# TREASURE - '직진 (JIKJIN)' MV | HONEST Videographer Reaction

what is up you beautiful people all around the world today i'm going to be looking at the new song of treasure with jik jin if that even makes sense now i have never heard of this group before so i have no idea about their background story in any way nonetheless i'm always curious about videos that are very hyped and especially within five days it got 29 million clicks so let's just have a look at it and give it a proper video analysis let's see what we can pick out of it Let's see if there's any nice details that we can get out of this beautiful MV and let's just start. No, let's start with this beautiful video.
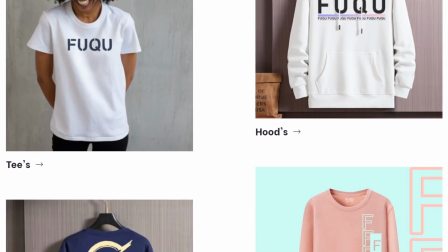Before we start off with today's episode, make sure to check out the Fuku store below and use the discount code for 20% off your entire purchase.
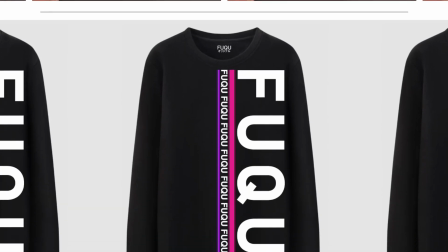Fuku.xyz. Be bold, be you. All righty.
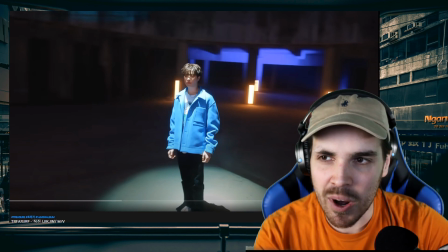This location is just so wanted in a lot of K-pop videos. I've seen it with Taemin. I've seen it with, I can't think of the group anymore. like it's actually a group of multiple men but anyway super
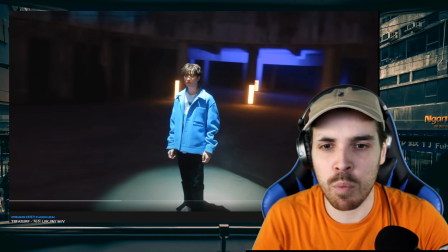nice location i love it because it's circular and it has a very nice very nice feel to it if i can say so love it
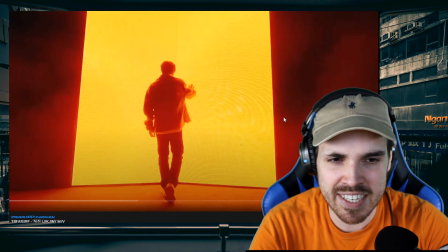oh nice they even added some led walls inside of it awesome again using an old aesthetic
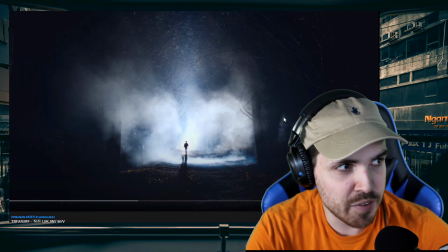making it modern very nice very important beautiful
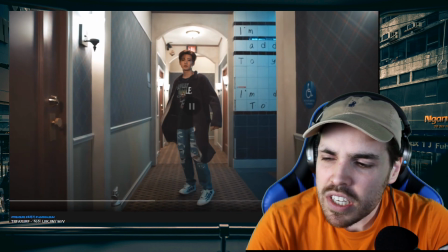as well what is up with 2022 everything seems as if
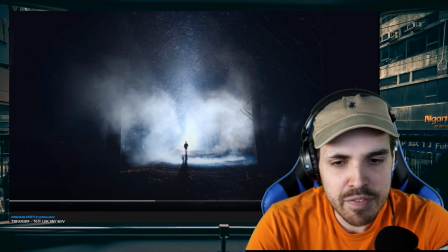it's not in a studio as much and even if it's in the studio it is really really just good what i like about this shot in particular is that the front of it is dark while the back of it is very nicely lit with a massive massive
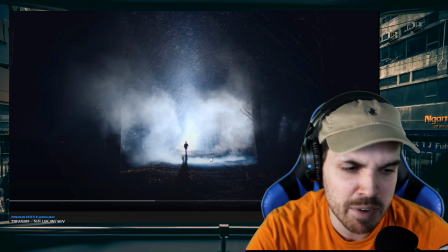spotlight and you only see a shadow we don't know who it is but it adds a bit of mystery to it nice nice
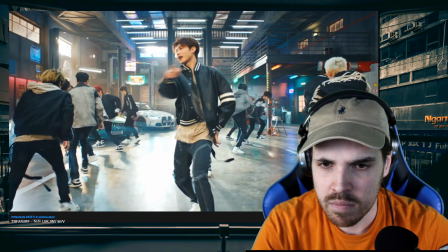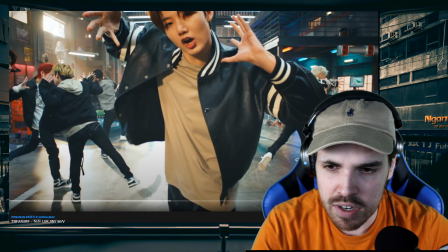wait a second i want to analyze those cars in the background what cars are they i think okay that's a mercedes but what's behind it i can't
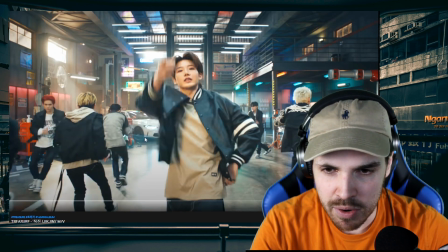see it damn it why even have cars we cannot see them oh there we go i think it's a toyota supra i can imagine it's a
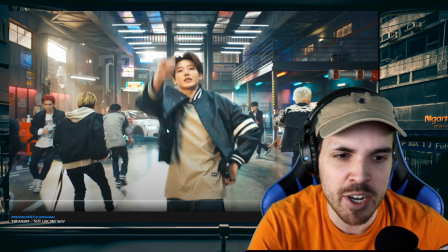shame that you just cannot see the cars especially if you have them anyway in the shot they're really expensive cars
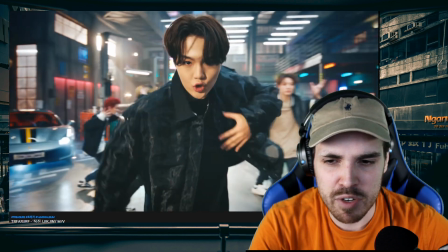beautiful shots
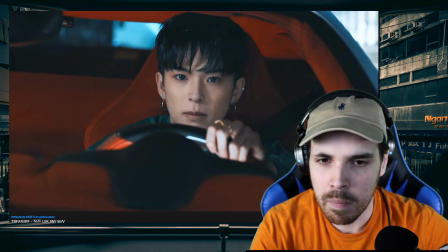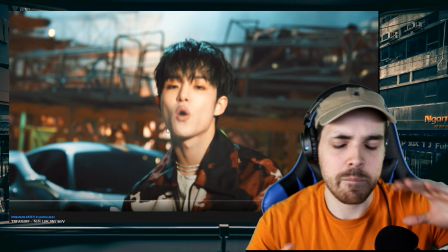very beautiful shot so far i like that all the cuts are also all the scenes basically a little bit of everything it's just
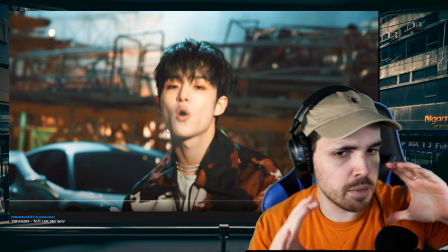a little bit diverse it's not all straight it's all from a little bit of an angle a little bit of a tilt to it and it's very nice you know
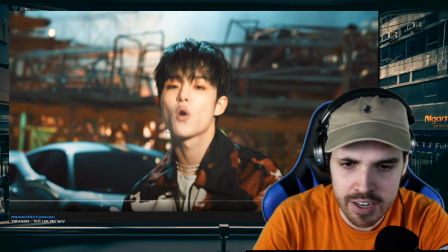it just makes it look it makes you look at the sides of the characters and i like that a lot actually oh there we go we actually have some cars so we have
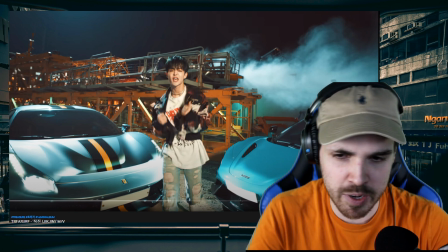a ferrari at p1 i love it i love when they have sexy cars again it's not needed we saw for example with super junior it's also nice to have classical cars but i think with the younger generation it fits it you know these are the cars of their generation nice
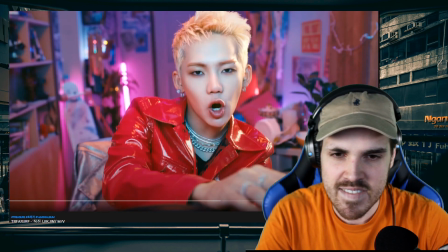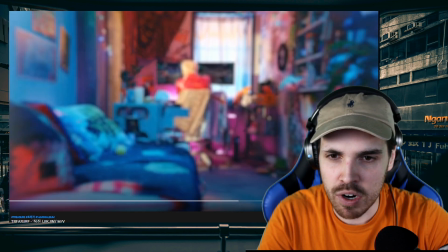this is like the ultimate gamers room that everyone everyone wants what i also like about it generally is that
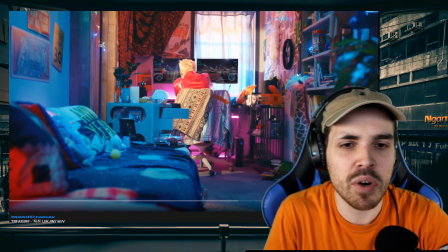the room is very small and it gives this feel as if you know a lot of young people don't have big rooms everything is thrown everywhere but that's how it is on the other
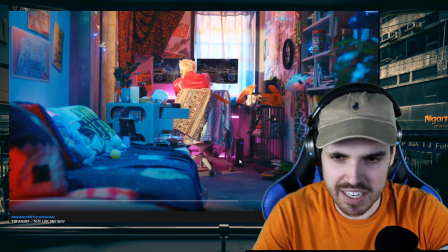hand it is kind of funny that the computer that we see here is not a gamer computer it's way too thin i cannot imagine this
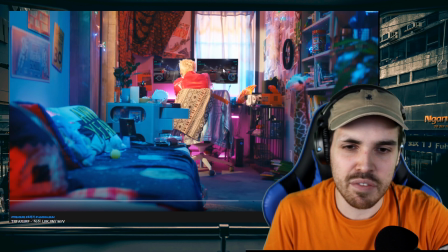doing anything cool but what i do like is that we see the footage of the cars here you know the cars that we saw in reality they're actually
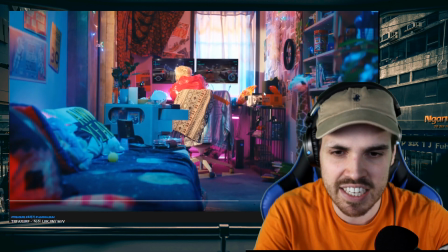here on as if he's playing the game with those cars nice nice